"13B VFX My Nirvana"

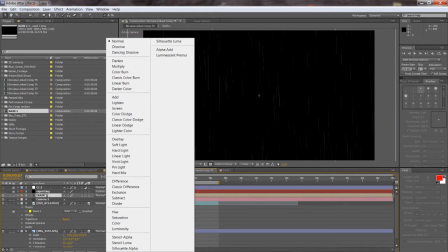982s
And you can do that by clicking here, or if you right click on it,
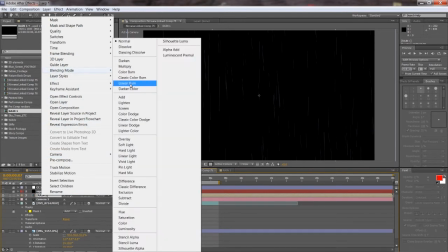987s
you can go to blending mode, and you can change it to whatever, all the different options they have.
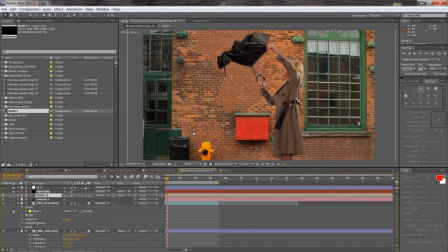992s
So we'll try screen, for example, and as you can see, the screen,
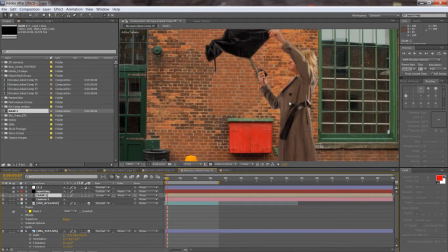996s
it kind of basically takes out all the dark areas, and anything brighter kind of puts it over our image. And this is how it looks without it. This is how it looks now with the rain.
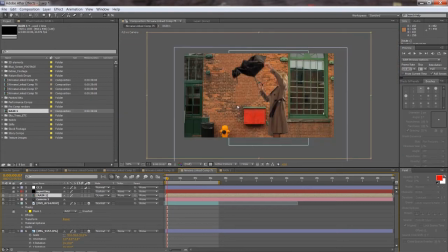1007s
Now one thing is, since we have a camera move, we also want to essentially turn that rain into a 3D layer. So what we'll do is we'll actually create 2 layers, so we have it sort of in front of the girl and then some behind the girl.
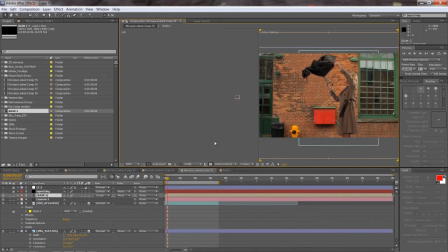1020s
So we'll go again into here and click into 2 views, choose this one to be the top camera, and here for the rain we'll click on this 3D icon, make the rain 3D, and we'll move it basically in front of here of the girl,
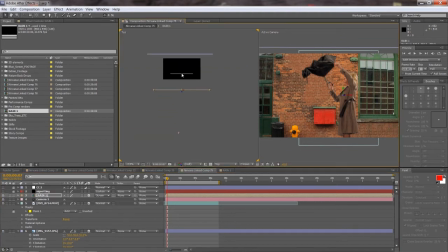1037s
and sort of like put it halfway between, this is our layer of the girl and this is the camera, so kind of put it maybe halfway. But we also want to go to the end of the shot, make sure that the camera doesn't actually physically go through the rain. So here at the end of the shot, the camera gets actually pretty close to the rain, so maybe we'll move it back just a little bit so you can see it a bit.
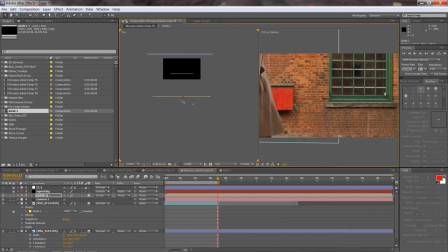1056s
It's not completely blurred out there. Maybe a bit there. And then, so that's one of our layers. And then we can also scale it down, I think.
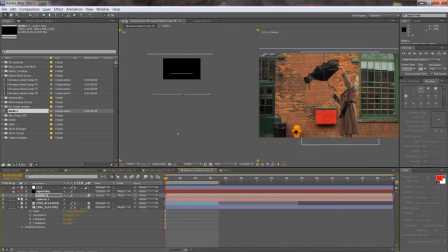1070s
Here's one thing we can do. Let's just go transform, scale it down, because it's really, like if you were to look at it,
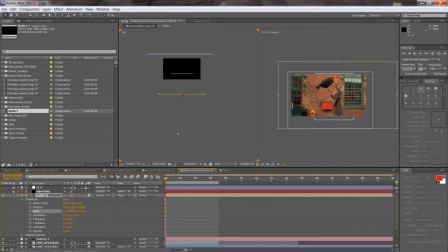1080s
it's really, basically before it was way bigger than our comp. So those rain drops would look huge, basically, especially at the end of the shot when we zoom in. And then now we'll duplicate it. So go Control D, or you can click Edit, Duplicate, and we'll take this layer now,
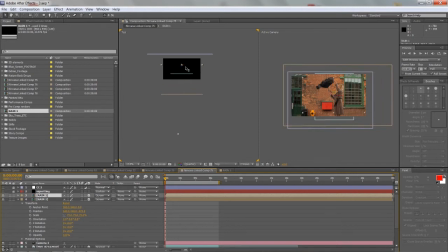1100s
this duplicated one, and we'll place it here between the girl and the building there, the wall. And this layer in turn we'll have to scale up, so we can click S to show us just the scale options, and scale it so that, because right now as you can see it's not covering the whole background,
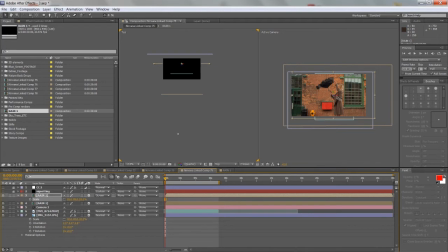1117s
so scale it, and we can move it also to this side here, so it's just more in the center.
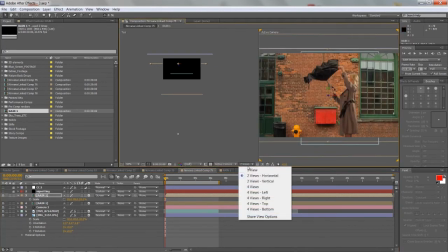1124s
And let's go back to our one view,
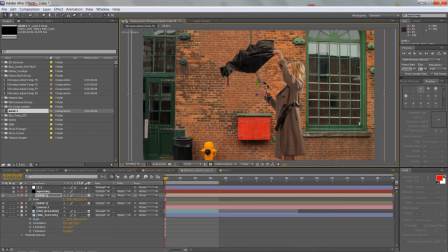1129s
and there, right now as you can see, it's nicely covering this whole thing, and you can see our rain moving. Now the thing is that both of these layers, now the rain is basically the exact same 2 copies.
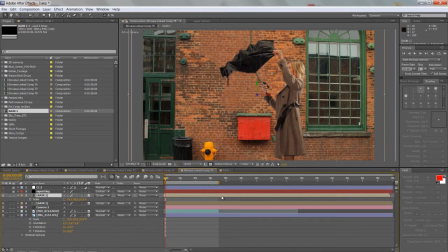1143s
So what we'll do is we'll take one of those rain layers, like this one, and we'll just drag it here to basically change the timing. So it's a slightly this one will play ahead, and this one will be playing the rain delayed. So nobody's going to notice that difference.
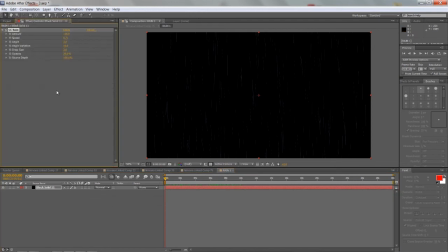1157s
We'll go back to our rain layer, and overall now I'm going to decrease the amount of rain by half, simply because we now duplicated the rain. So instead of 120, I'll make it 60 here. Now we can go back to our shot, and it looks more right.
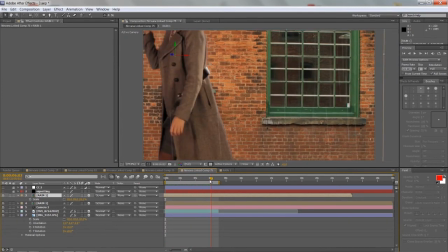1177s
That's how the shot looks. And so basically now we have this rain, and it's 3D.
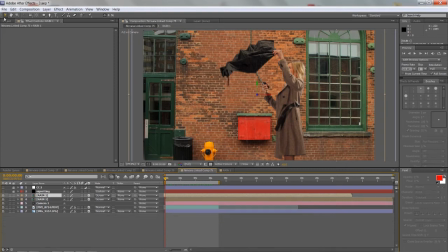1182s
Another thing we can add to make the shot even more alive is, you save it. You want to be saving every so on, just in case your computer crashes, because trust me, it happens to all of us. Okay, so another thing we can add is add some other people there on the street because it feels kind of empty.
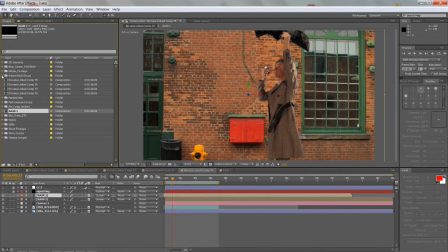1200s
So we'll go to our footage that we shot, and like I was saying before, I've shot a lot of footage here of a lot of different elements that I knew I would need for the video. So some of the footage is just extra.
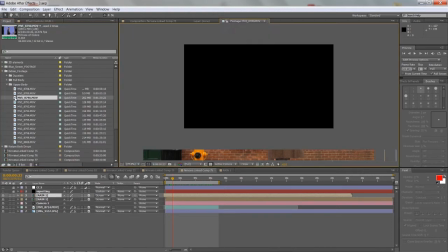1213s
So I just had people coming in and I recorded them from different angles, and different, framing.
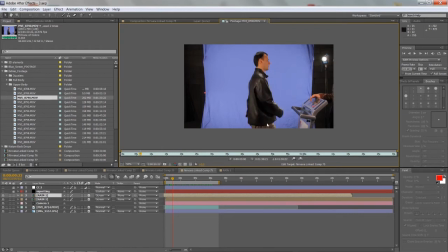1218s
Some of it was just, waist up.